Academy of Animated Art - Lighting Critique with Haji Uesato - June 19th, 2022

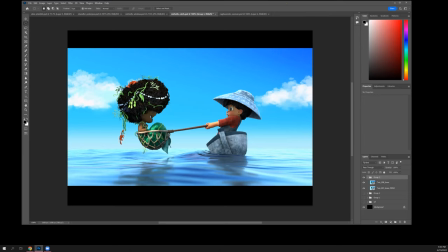1877s
And you know, the lighting is definitely improving as well. So, you know, I like, oops, oops, oops. I definitely was trying to light,
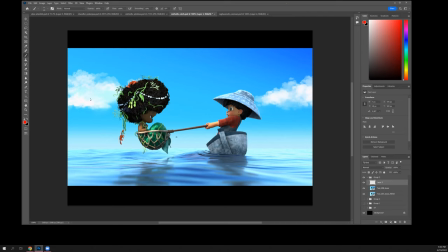1897s
have brighter spots on the skin, but then I realized both of the characters, the brightest parts of their skin, the character is essentially their arms, not their faces. but I'm kind of already locked into this direction.
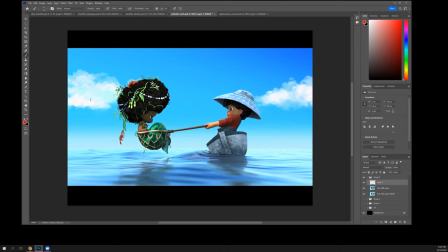1914s
Well, I mean, we can cheat fills and rims and stuff, you know. I think it'll be okay. Like, this is... What am I doing wrong here?
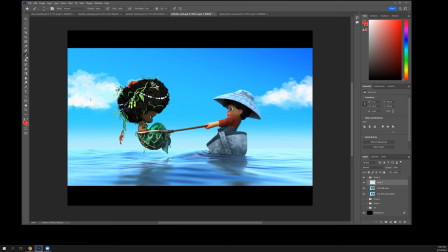I did try to make the actual nose and mouth area of the boy glow a bit more compared to his eyes and his ears,
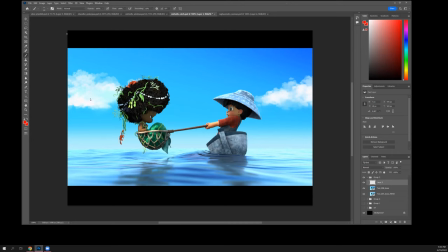1944s
just so it kind of looks like there's actually a bit of a shadow from the hat. And I tried to add the caustics, but I'm kind of having difficulty with that because I wanted to add white glowing caustics,
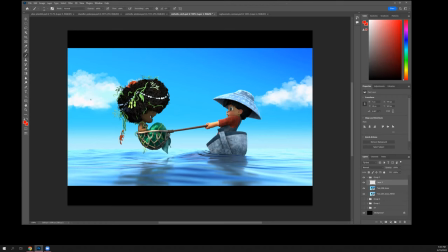1959s
whereas it just seems like I'm just making it darker. And I think that's probably just a problem with me figuring out how to use a gobo. Right. There was an attempt. okay yeah no i i see it the the noise pattern is a little the frequency is too
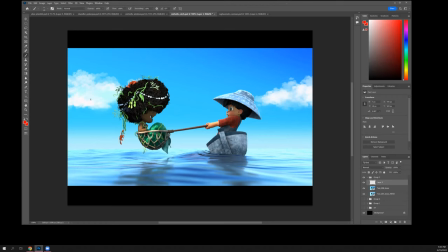1977s
high high you never get that yeah it it the it's too um small a pattern it could be bigger i'm not sure why i'm not painting here but right anyway so um
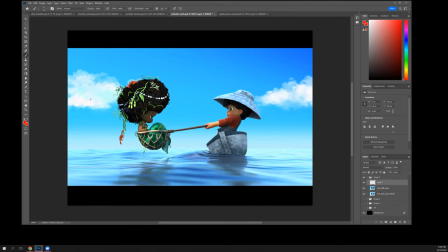1995s
getting getting the light onto you know her back and the bottom of the basket and the side of her tail I think that helps quite a bit um her hair I think you know you still it could use a little
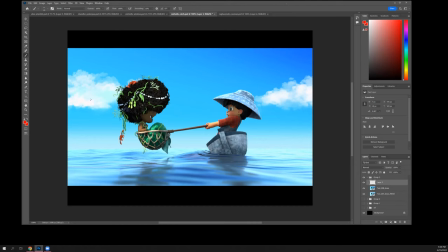2009s
bit more top light and and just specularity in general like like all these tiny little curls should be picking up spec you know especially given how how bright some of this other stuff is you might I don't know if you need to go into the materials to make that happen, you might.
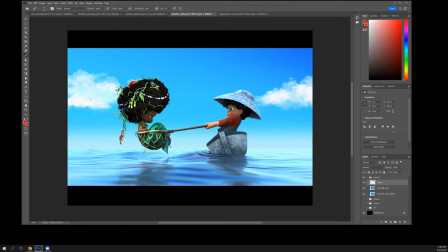2033s
Okay, so let's see. Yeah, I mean, his face looks way better than before. He's got some shape there. Yeah, I think in both cases, like sneaking some speck as if it's bouncing off the water onto them would help a lot.
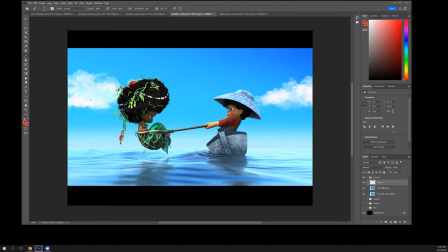2052s
Like the underside of his arm is pretty dark. I mean, it's nice that it has some range that it's brighter on top and it's dark on bottom, but the actual level of the darks here is pretty dark
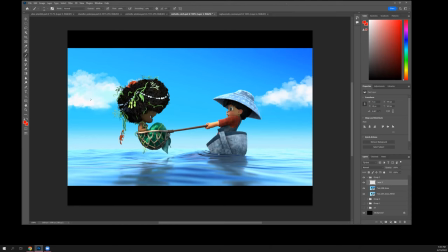2068s
given all the sort of bounce off the water and caustic stuff that we were looking at in the reference. That would be happening here too. It might even be a pretty strong spec line but
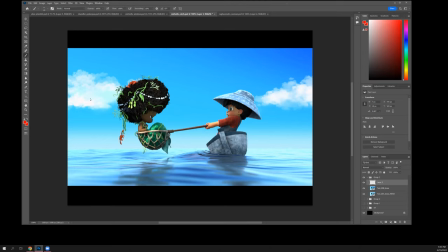2084s
rather than the whole underside of the arm and the whole underside of the handle being lit up. But, you know, there should be something. And I would think probably, you know, the same thing here.
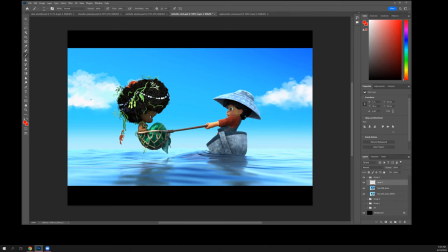2101s
You can probably just try bouncing more light up into them, all of them, right? And that should be getting into the underside of the hat a little bit. Definitely kind of like a kick on the back of his hair.